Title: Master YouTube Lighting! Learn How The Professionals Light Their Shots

Getting your YouTube lighting set up is actually pretty easy. I'm going to go over and show you how to do it in just a few easy steps right now. Now in this session, we're just going to go over a very simple YouTube setup. One of the cool things about film is that you can create totally different stories based on your lighting. For example, when you go camping, you go out with all your friends and you try to tell horror stories and you always go like this. That's lighting. Lighting is supposed to tell a story. And so one of the cool things you can do with your YouTube setup is you want it to just be something simple that makes you look professional and makes you sound like you know what you're talking about.
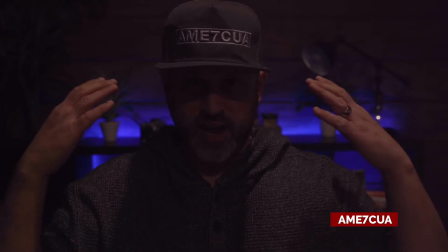(0:40)
So as you can see, in this situation, I have a hat on. The light is coming from directly above.
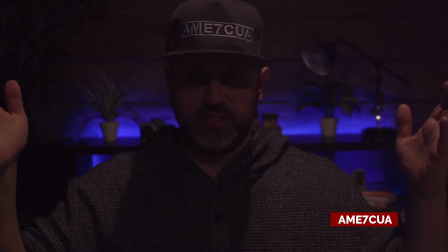(0:46)
This is just the generic lighting that's coming from the garage here. So it's just direct overhead light coming down.
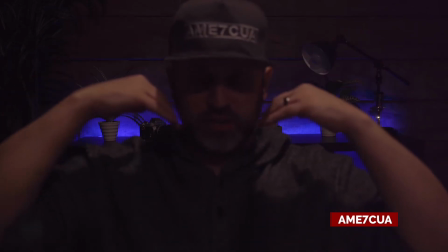(0:51)
And as you can see, that's casting a dark shadow directly onto my face. So there's no light in my eyes right now.
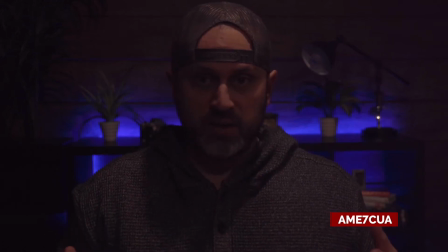(0:57)
It is just completely shadow. Now, if I flip my hat around, you can see that there's a little bit more light on my face. But again, we still have the same problem. The light going onto my eyes is actually creating a raccoon look. I've got dark circles around my eyes, and that's because the light is coming straight down.
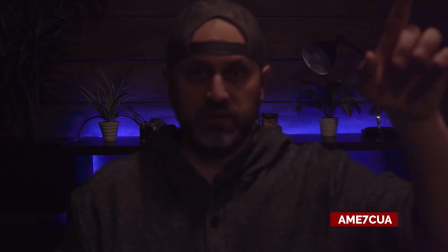(1:13)
Now it is important to note that there is a light over there that is pointed just enough at me
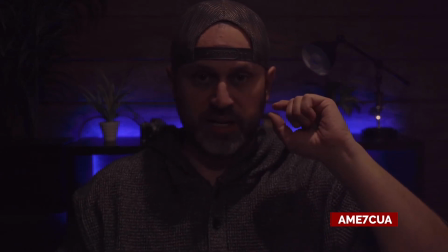(1:18)
that it might create a catch light in my eyes and just brighten up my eyes enough to be able to see my eyes.
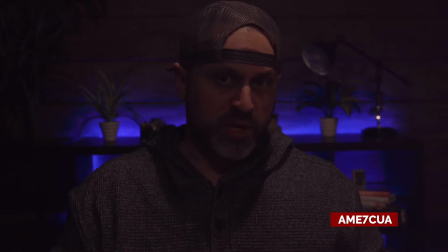(1:24)
But as you can tell, this is just not enough. So the main reason why I would say invest in at least one light, one video light, is because you need to have something that is coming directly at you that is purpose driven. You need to have a light that is able to fill up your face.
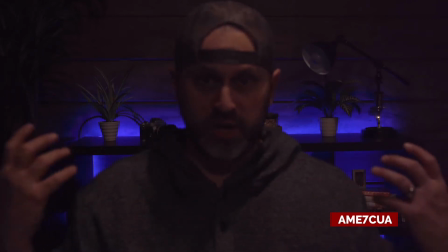(1:38)
As you might also have noticed, there's a lot of grain in this shot. There's a lot of texture. The reason why there's a lot of grain is because the camera's having to work extra hard right now to try and see me.
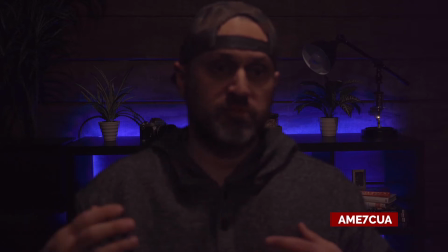(1:49)
So one of the nice things about light is it creates enough power so that you get smoothness in your image.
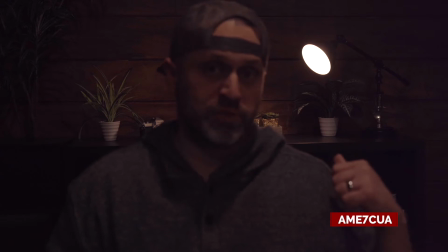(2:00)
All right, so what I've done just now is I've killed that blue strip that's behind me, and I turned on this little book lamp. In the film industry, they call that book lamp a practical. So I just went back and looked at the footage, and I noticed that everything was out of focus. Now that's another key thing that we should talk about here. Light actually helps your camera focus. So you'll notice that the background doesn't focus. The light that's over my shoulder here is where it was grabbing focus. A lot of modern cameras will be able to do eye tracking, but in the dark, it's actually looking for contrast. So in that instance, the light over my shoulder had a contrast point. The light and the shadow from the light created a contrast point. The camera was able to grab focus there, and then that's why everything looked in focus back there. So the more light you have on the foreground, the more likely you are going to be in focus to your camera.
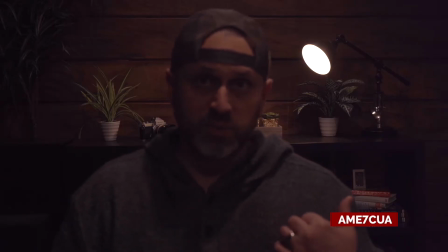(2:51)
Okay, so now I've just created another light. This light is my actual hair light. Now you might have noticed that the top of my head is a little bit brighter. The reason why is because I have a light. I'm going to go ahead and take my iPhone here.
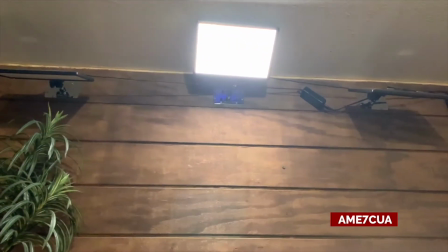(3:03)
Okay. Now as you can see, I have 3 lights up there.
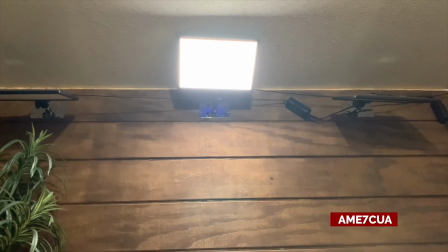(3:09)
The 2 that are on the side are meant to cast light down the set, and the third one that's in the middle is meant to actually just create a hair light on the top of my head.
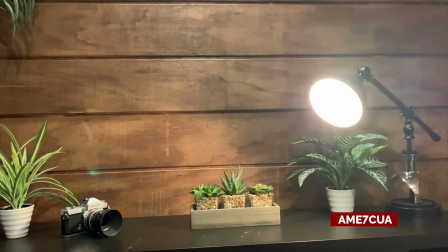(3:19)
It is also going down the set a little bit and creating it a little bit more light, which makes the lamp right there look like it's illuminating the set.
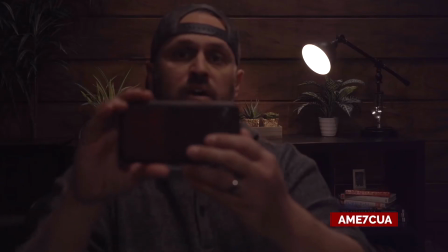(3:28)
In the film world, they call that motivating light. Okay, now like I said, I like to do things a piece at a time, so one light at a time.
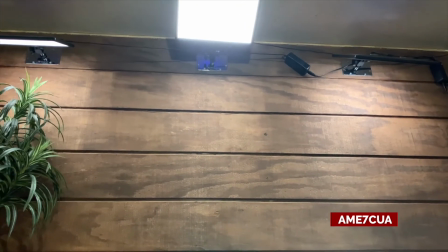(3:38)
So now I've turned on those other 2 lights that are on the side, and you can see that they're lighting up the set. That one right there is lighting up that plant.
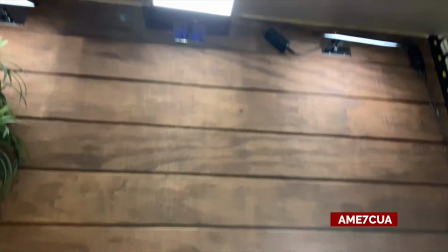(3:44)
That one over there is just lighting up down the wall.
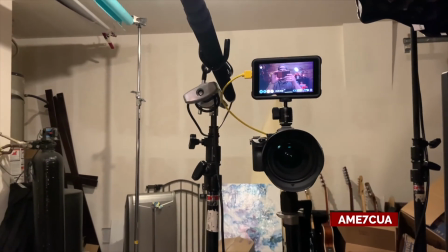(3:47)
All right, and so for this last little bit here, I have my camera, my microphone, another camera right there,
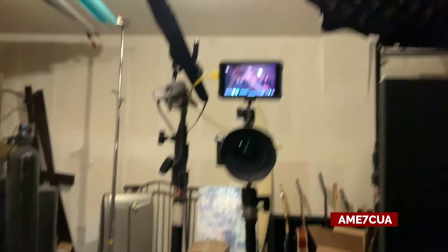(3:56)
and then I've got a light. So let's go ahead and turn this light on right here.
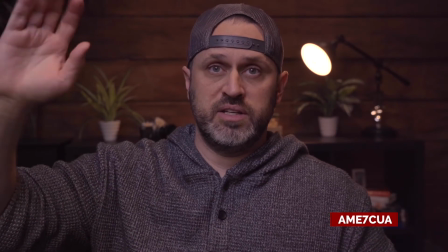(4:01)
So this light that I have right here is a cheap Godox SL60.